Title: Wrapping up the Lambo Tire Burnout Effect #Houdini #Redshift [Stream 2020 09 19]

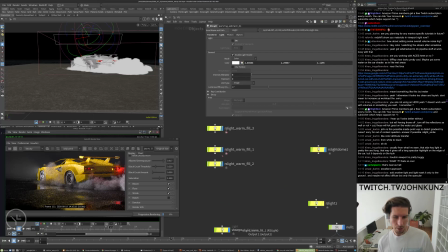58:11 Yeah, this is... It still feels, yeah, I could add another light. Maybe I would want to add like a texture or something to it.
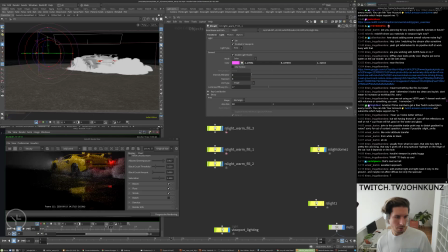Just so it isn't, like otherwise you just see a grid in the back of it. And it just looks kind of odd, I guess.
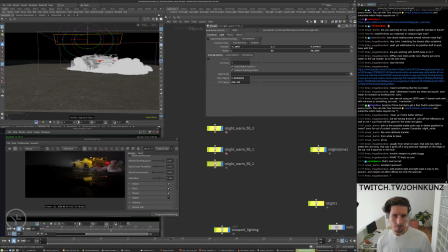Just might have moved this light too low or something. Ah, I turned it off for a second. Sorry about that.
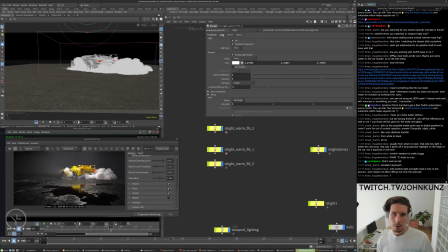So yeah, like when I had this light perfectly in the reflection, you just see a grid and it looks a little bit boring.
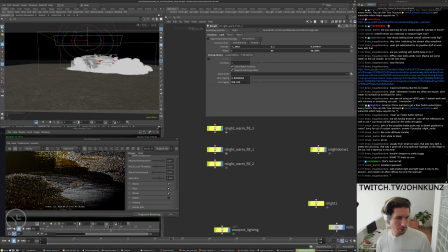59:19 Like this is a little bit more interesting, but
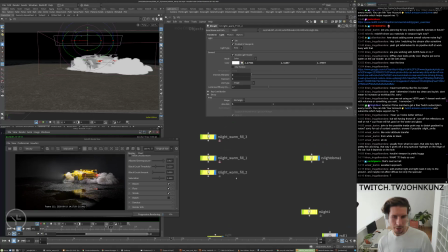59:34 I guess I could do another light and then I have like a texture applied to like a gobo or whatever. You could try doing that and see what happens. Just make this a bit higher. I think we need to
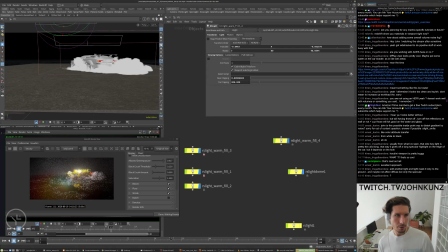59:50 Just angle it properly. Make it bigger.
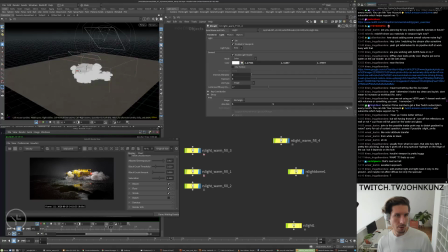60:02 We go into the world view.
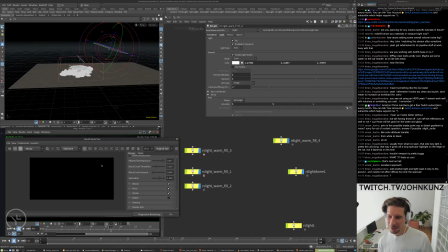60:09 Something's a bit buggy with this. Redshift render view likes to jump around, even though you're inside and outside of other channels and things like that. All right.
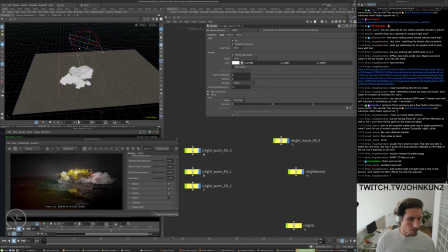So yeah, this should start showing up in the ground at a certain point, right?
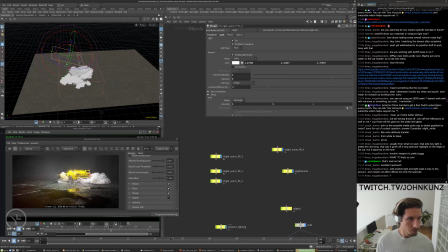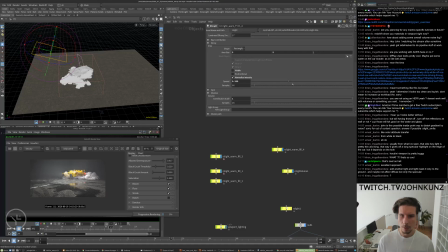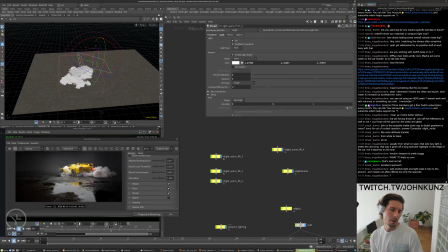61:11 All right. So you get the grid showing up like that, and then it just kind of looks like daylight or something. I
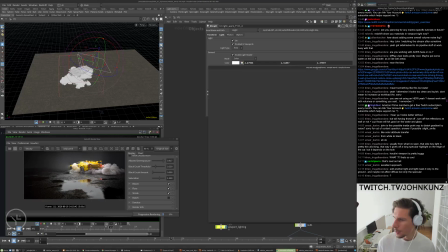61:24 don't know what you would expect to see. Oops, not that.
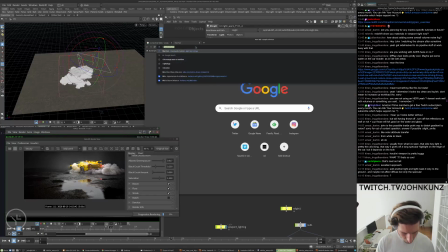61:34 Could just look for like night
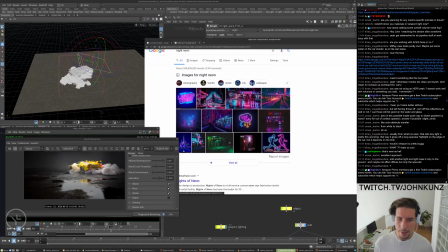61:39 neon. That was my idea with like the gas station or whatever, is that it kind of
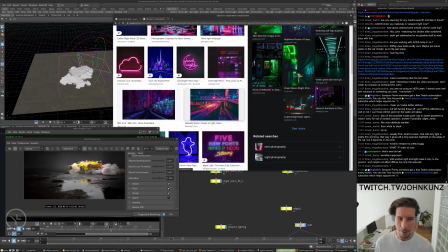61:48 would give you some of this stuff, but then I got too lazy. Gave up on the idea a little bit.
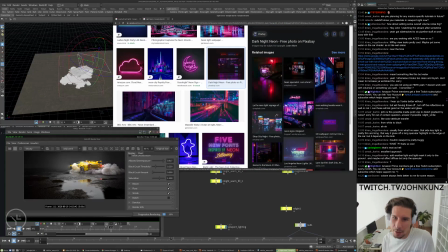61:56 Octane feels better. I haven't used Octane too much. I kind of just took the plunge with Redshift.
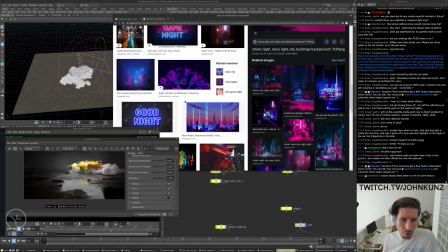62:05 I think both, like just GPU getting really quick rendering results or whatever is, I don't know.
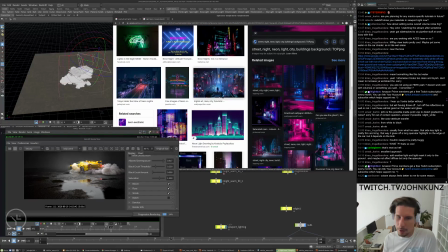62:13 I think a lot of it is just the like the feedback a renderer gives you.